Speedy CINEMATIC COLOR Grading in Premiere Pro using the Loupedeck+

So I've customized one of my own personal LUTs from the Hello Wonderful LUT pack that I have. A link to that is in the description down below if you want to check it out. I'll give you guys a discount code for 50% off as well.
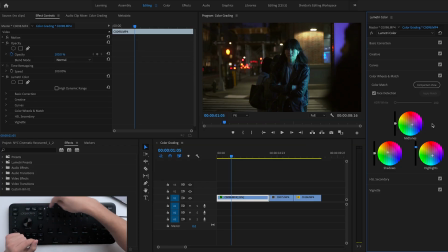[8:21]
So I've customized my own custom LUT to P1 on the keyboard. Now you can customize any of these buttons to a ton of different functions just as you can every other button on the Loupedeck. But I've customized P1 because P, preset, LUT. LUT is basically a lookup table, which is just a grid of colors that you can then download and then apply to your image. If you haven't seen what a LUT is before, I do have another color grading video on my channel that explains all of that if you want to go more in depth about that.
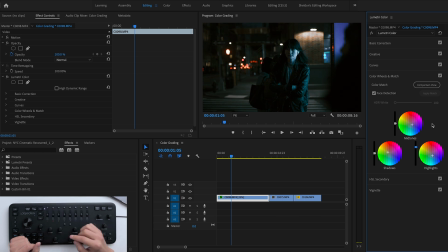[8:47]
So I'm going to hit P1. And you'll see it simply applies the LUT directly to the image. Now it's very, very intense as you can see, but that's the way that LUTs work because the intensity is at 100%. That is so that you can bring it down and then adjust it to your liking.
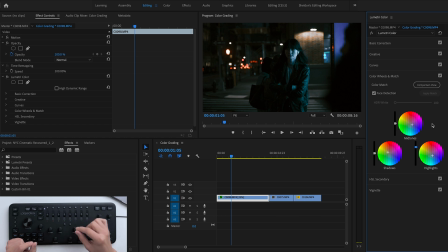[9:01]
Now I've customized the clarity button on the Loupedeck to adjust the intensity of my LUT because you don't really use the clarity slider in Premiere Pro, that's usually for Lightroom. So if I adjust this down, you can see that it brings the adjustment of the LUT down. or if I crank it all the way up, you'll see that it applies it way too much.
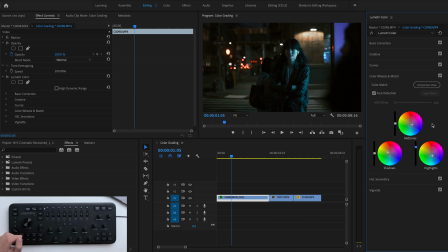[9:19]
So we're gonna bring this down. We want it to be subtle because the idea is that once you've color graded your footage, you don't want people to think, oh, this is definitely being colored. This looks super weird. You want it to be almost subconscious so that it really affects them in an emotional way, not in a way that they're like, whoa, this is weird.
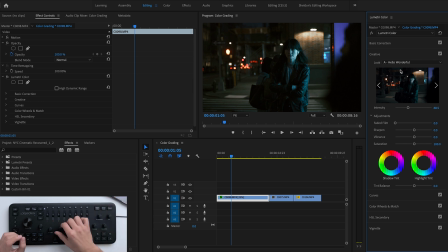[9:34]
So if I click on the creative panel, you'll see that as I adjust the clarity slider, the intensity of my LUT adjusts. Now I'm really struggling to see what I'm doing because this program window is so small. So I'm gonna hit my screen mode and then adjust my color grade from there.
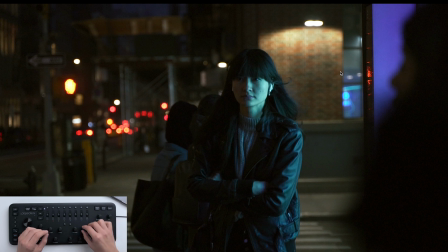[9:47]
So I'm gonna bring the highlights up slightly. I'm gonna bring my shadows up slightly and I'm gonna bring the overall exposure down to give it that filmic look that's almost flat but has some color to it.
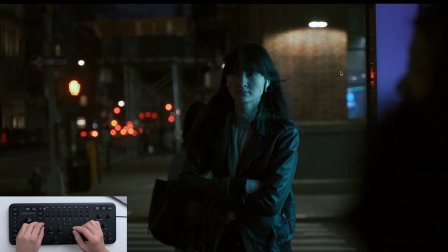[9:57]
Then I'm gonna increase the intensity of the LUT because I do like how blue it is. And again, I can use the D1 slider to then scrub through the clip and see what it looks like.
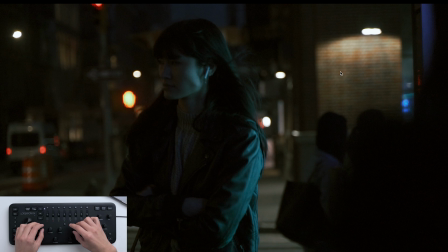[10:05]
I don't like how dark it looks right at the end of the clip, so I'm gonna bring the shadows up even more. I can bring over the tint. I can then bring the temperature down slightly to give it a cool look because I want this to be very cool and moody.
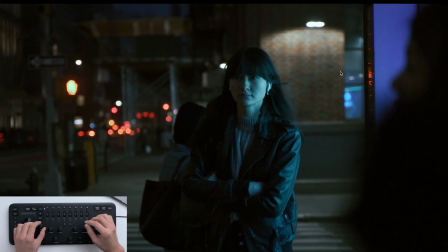[10:16]
And the same goes for every other clip in my timeline. Like again, I don't have to look at my timeline at all.
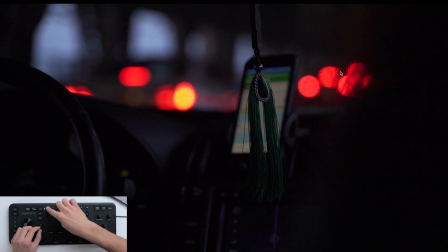[10:21]
I can simply scrub through using my D1 slider, press P1 to apply my LUT, decrease the LUT slightly,
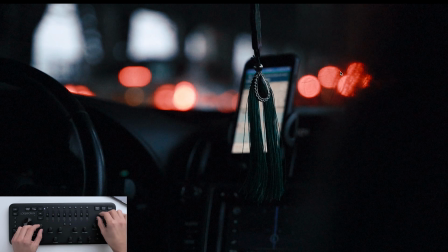[10:26]
bring up the exposure, bring up the shadows, adjust the temperature down, and there we go.
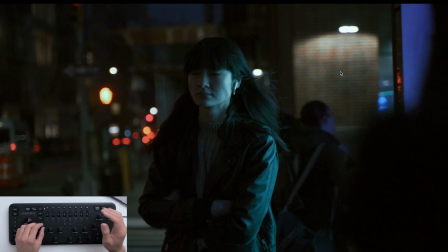[10:31]
Now I want these clips to match one another when they're cut together in a timeline. So as you can see, this clip is a lot less saturated.
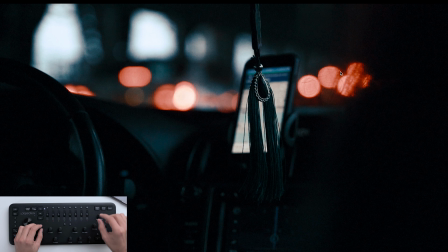[10:37]
So I'm gonna increase the LUT, decrease the temperature slightly, bring up the shadows, and start matching those clips together.
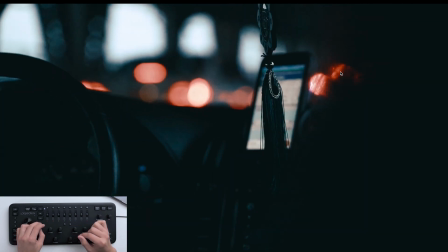[10:43]
Let's do the last clip. As you can see, this clip's completely different to the other two.
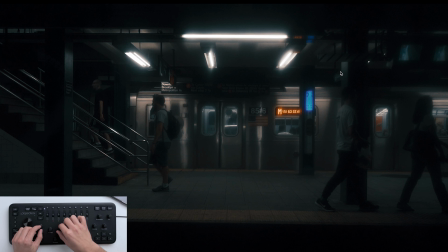[10:46]
So I'm gonna use my D1 slider, press P1 to apply my LUT, decrease the intensity of the LUT, increase the exposure of the clip, bring down the temperature, and there we go.
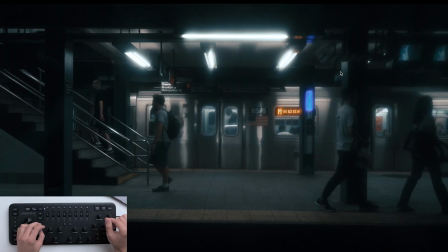[10:55]
We're matching all of our clips together without ever having to look at any of the windows inside of Premiere Pro and working on a full screen monitor because all of those controls are now external in the real world.
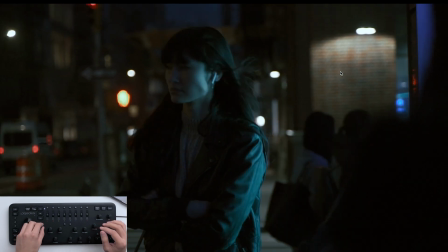[11:05]
Now, once you're happy with the edit, you can go ahead and change the screen mode. You don't even have to do that.
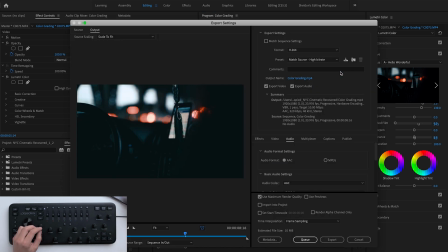[11:11]
You can just hit the export button if you want to. It brings up the export window and I will go ahead and select YouTube 1080p and hit export. Now, once you do that, your clip's exported and your movie is done. Now that edit was way faster than using Premiere Pro's built-in tools because I had access to all of those tools on the Loupedeck. I never once had to look at any of the tools, switch between any of the panels. All of it was done directly on the Loupedeck and I could do it in full screen. So you don't even have to have a second monitor while you're editing. Usually I would edit with a laptop and a dedicated second monitor so that I could work in Premiere Pro and then see what my color adjustments are looking like on the second monitor. But now it simply brings all of that out into the real world. I can use the panel and edit in a full screen mode. This speeds up the workflow more than I can ever explain. I'm a really, really big fan of this tool. And like I said at the beginning of this video, Loupedeck will be doing a giveaway of one of these. So comment down below, comment anything you liked about the video, what you liked about the Loupedeck. If you downloaded my LUTs, just comment something down below. I will be selecting a winner from the comments in 2 weeks from the upload date of this video. And you will be sent a Loupedeck along with a free copy of my Hello Wonderful LUT pack. So I really hope you guys liked the video. If you did like it, don't forget to hit the like button, hit the subscribe button if you want to see more videos like this in the future.